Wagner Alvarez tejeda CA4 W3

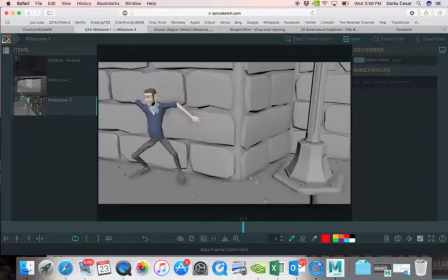Every time when we are turning our heads or changing the eye direction, we blink as a humans. So that is completely something natural for us to see. And if we are looking at somebody who doesn't do that, it is strange.
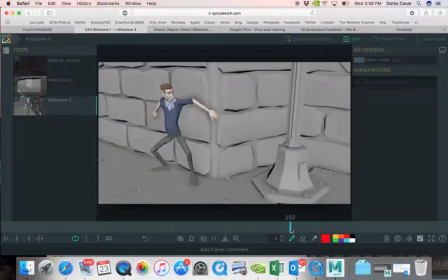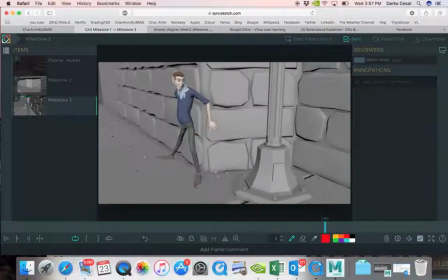You're not supposed to stretch the limbs over the limits. This is a rig, and you know, stretching over the limits of the rig is not really what you are supposed to do.
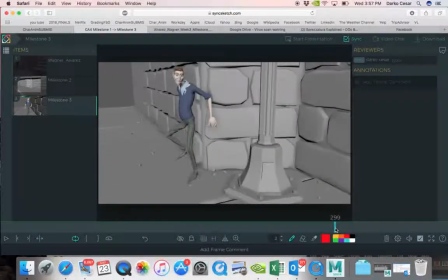What you did here is what is needed throughout all his sneaking. You see, he has both legs down, both feet. Then one goes up and you put it down.
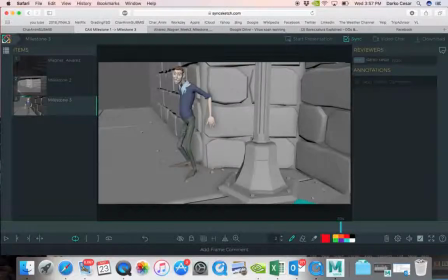Now, when this one is down, it becomes supporting leg, and then this one can go forward like that. But you don't have those poses here.
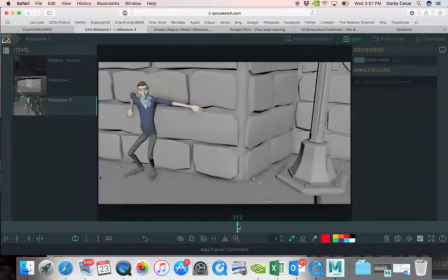That's why this is happening.
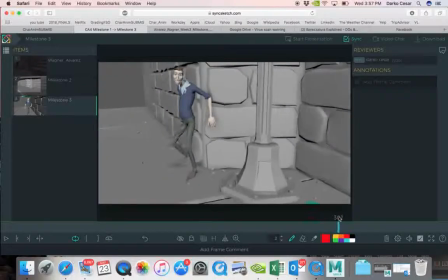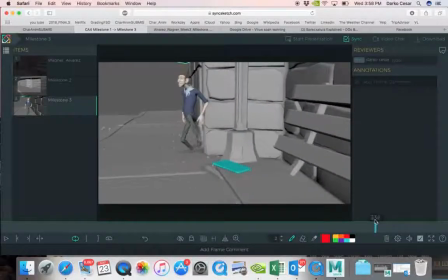Look at him. Does that look very flexible, human-like movement? Overlaps. You have to have breakdowns for purpose of building overlaps. Have you ever heard of the word overlap in animation?
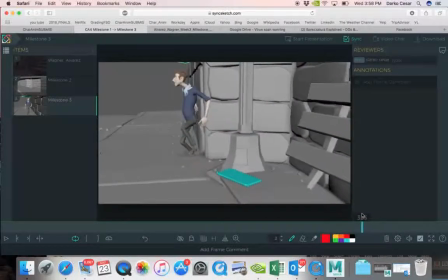Google that too, because the movement has to come or from the hip. That means that hip would start moving first, and then the spine controls, and then finally the head,
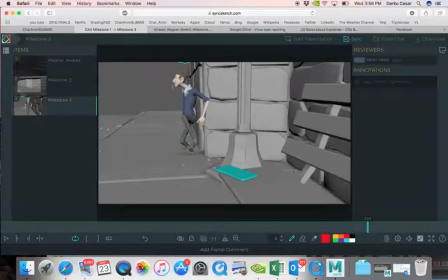if he is, for example, turning and he's still looking back, or his head starts moving first, and as a chain reaction everything else moves, and finally hips are moving, but not at the same time.
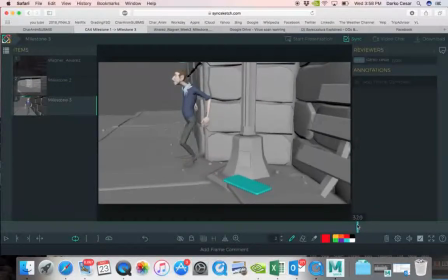Nothing in animation starts or stops moving at the same time. That's why we are working on overlaps. Look at those arms. Why this arm, for example, didn't stay behind on the wall? It would look much more natural.
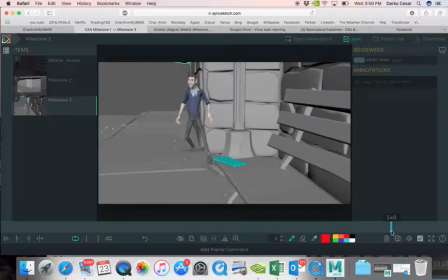Contact, although contacts are always with a heel down, unless he is doing something special.
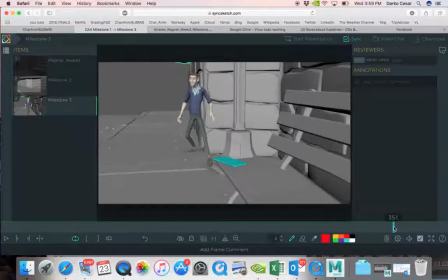You might say that he is doing something special here as a sneaking, but I just don't buy it because there is so much wrong things with it. You cannot lift this foot if the whole weight of this character is over that supporting leg.
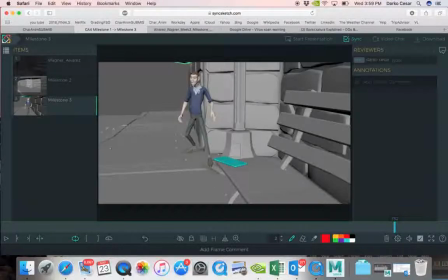How you can lift that leg? I would like you to try, please. Stand up on your legs and spread your legs, and then completely evenly spread your legs where the body is right in the middle between your legs,
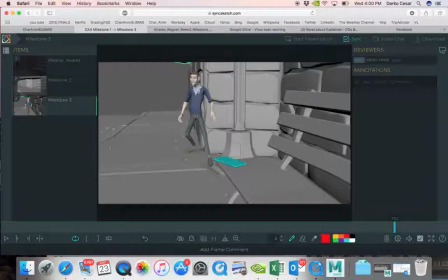and then without moving hips, try to lift one of the legs. Let me see if you're gonna be able to do it.
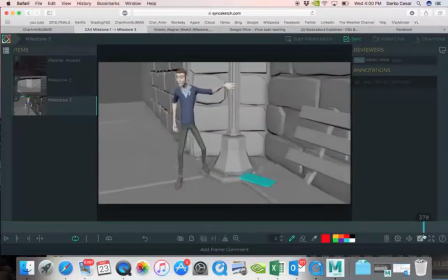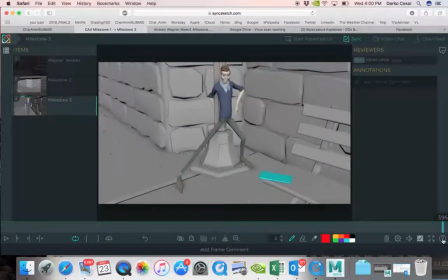You did not use down pose for walks ever.
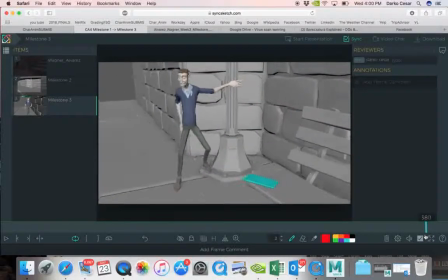Probably not even up pose. All what you have is contacts and passing walks.